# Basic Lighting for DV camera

Here are a few tips on using professional video lights. The first most important rule you must not break is to never touch a quartz lamp with your skin. Now no sensible person is going to touch one while it's hot, but this rule applies while they're cold as well. Especially when installing bulbs, always use a clean tissue, piece of paper towel, or similar material to actually hold the lamp with. Professional gaffers will carry around white cotton gloves especially for this purpose. The reason is a tiny smudge of oil from your skin will concentrate the heat and cause a quartz lamp to explode. Another type of glove that gaffers always have with them are a pair of heat resistant gloves for adjusting hot lights.
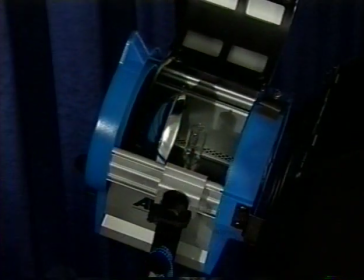1529s
These things throw off a lot of heat. You don't want to touch one carelessly after it's been on a while.
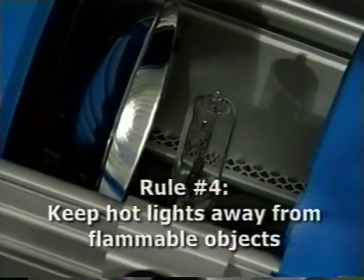1535s
Because of the heat, you also need to be careful to keep these away from flammable materials like drapery. It's easy to start a fire with a thousand watt Fresnel. Be cautious about moving the light while it's on. A sudden jolt while the filament is powered can cause it to burn out. Now let's take a look at a basic lighting setup in an actual studio.
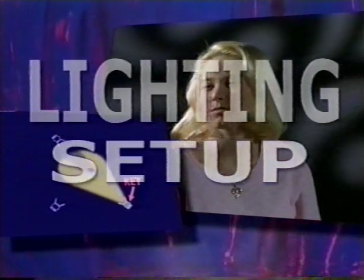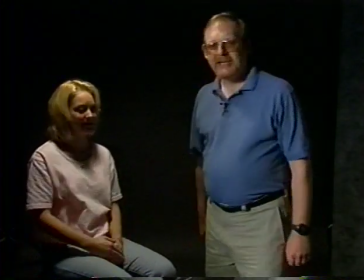1564s
Hi Danielle, how are you? Fine. Good. Here you see the effect of typical overhead room lighting.
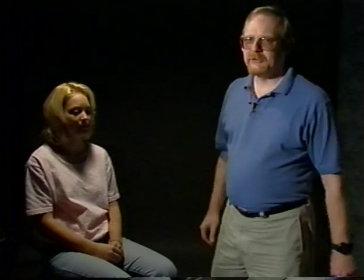1570s
It's not very friendly for video.
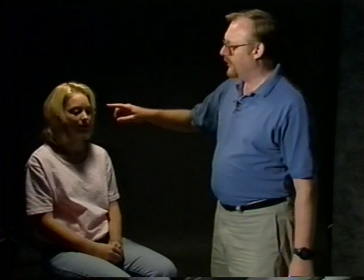1572s
It does light up the room, but it also casts harsh shadows from the eyebrows and the nose, and the look is just unappealing. Good video lighting rarely comes from above, but shines more directly into the face from a slightly elevated position, like these lights here. The most common configuration used in video is the three-point lighting setup.
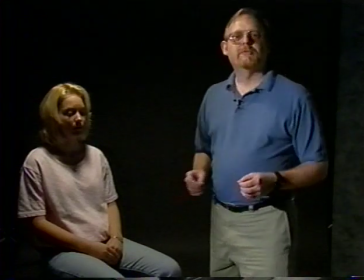1595s
We're going to see what this looks like on Danielle in just a moment, but first let's dissect the setup to see how it works in 3D.
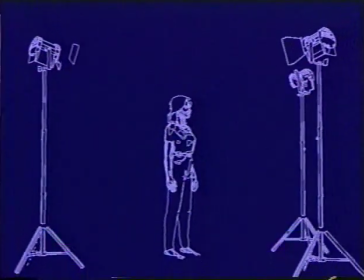1603s
The subject is placed in front of a background, in this case at a slight angle to the camera.
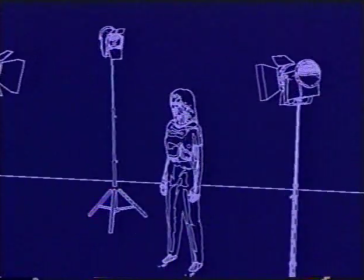1608s
Three Three lights are used. The first principal light is known as the key light.
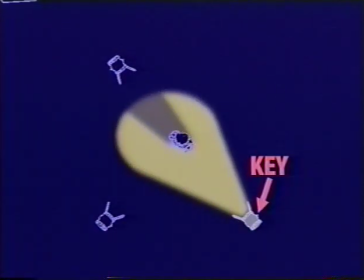1613s
This is generally placed a bit above and a little off axis from the subject's face to provide some modeling effect and definition.
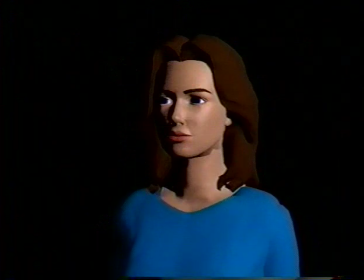1621s
This provides the main illumination for the scene, but by itself is too contrasty.
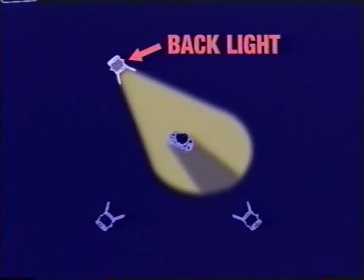1627s
The second light, known as the backlight, or sometimes the halo light, is placed directly behind the subject or off axis a little to keep it out of frame. The backlight is usually positioned at the same height or a little higher than the key light.
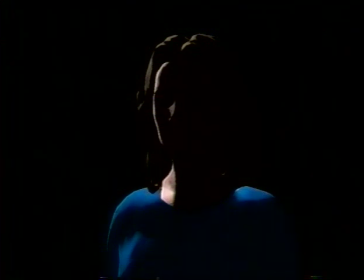1642s
The addition of the backlight provides definition and modeling and helps to visually separate the subject from the background.
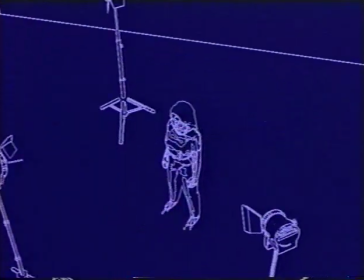1650s
But the picture is still too contrasty. Fill light is needed to illuminate the detail in the shadows.
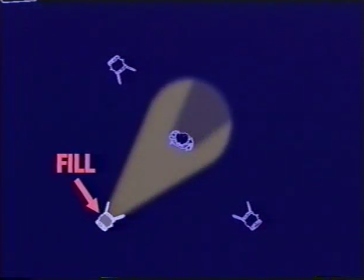1656s
The fill light is usually about half the power or intensity of the other two lights. lights.
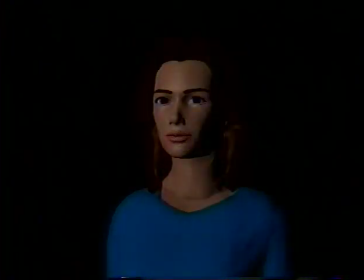1661s
It's placed about 90 degrees from the key light to fill in the shadowed areas with a lower intensity light.
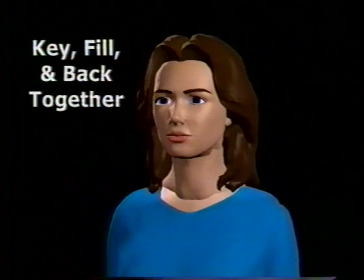1667s
The height is generally about the same as the key. Now we can see that the three lights used in this manner provide visual modeling and definition, but also a limited range of contrast which allows us to see detail in the highlights as well as the shadows.
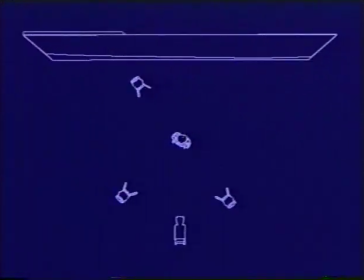1683s
You may have noticed that the background was not illuminated in our illustration.
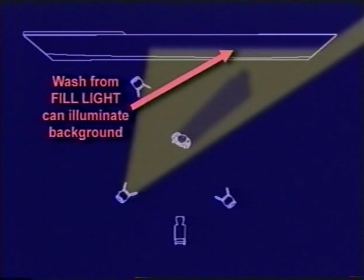1687s
Often you can use spill or existing light for the background, but I advocate lighting the background separately for greater control.
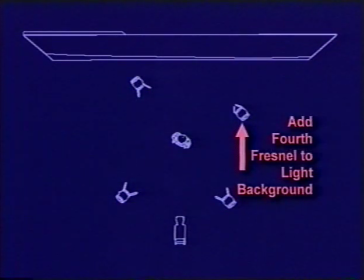1694s
Of course, this turns our classic three light setup into a four light setup, but no one's going to complain if your video looks really great.
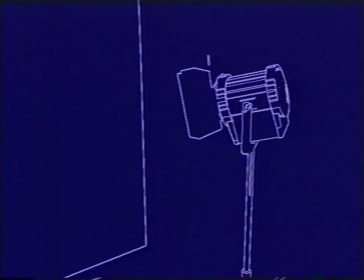1701s
In this case, we've used a virtual Fresnel with barn doors to provide a simple angled slash of light across the backdrop.
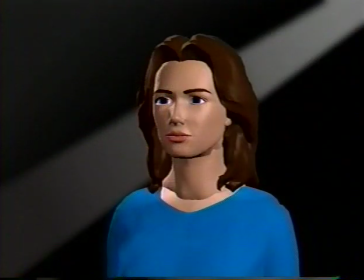1709s
This creates a professional look with full control of both the background and the model.
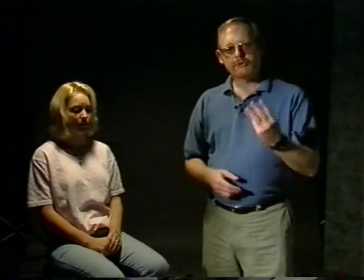1714s
Now let's create the same look in reality. We're going to use three Fresnels, two 650 watt and one 300 watt.
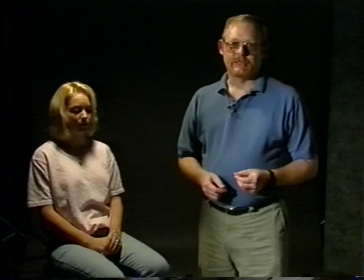1722s
The typical rule for a three-point lighting setup is to use key and back
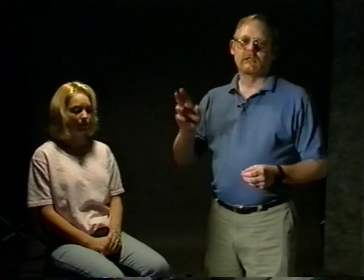1726s
lights of the same wattage and then use a fill light that's about half the intensity of the other two.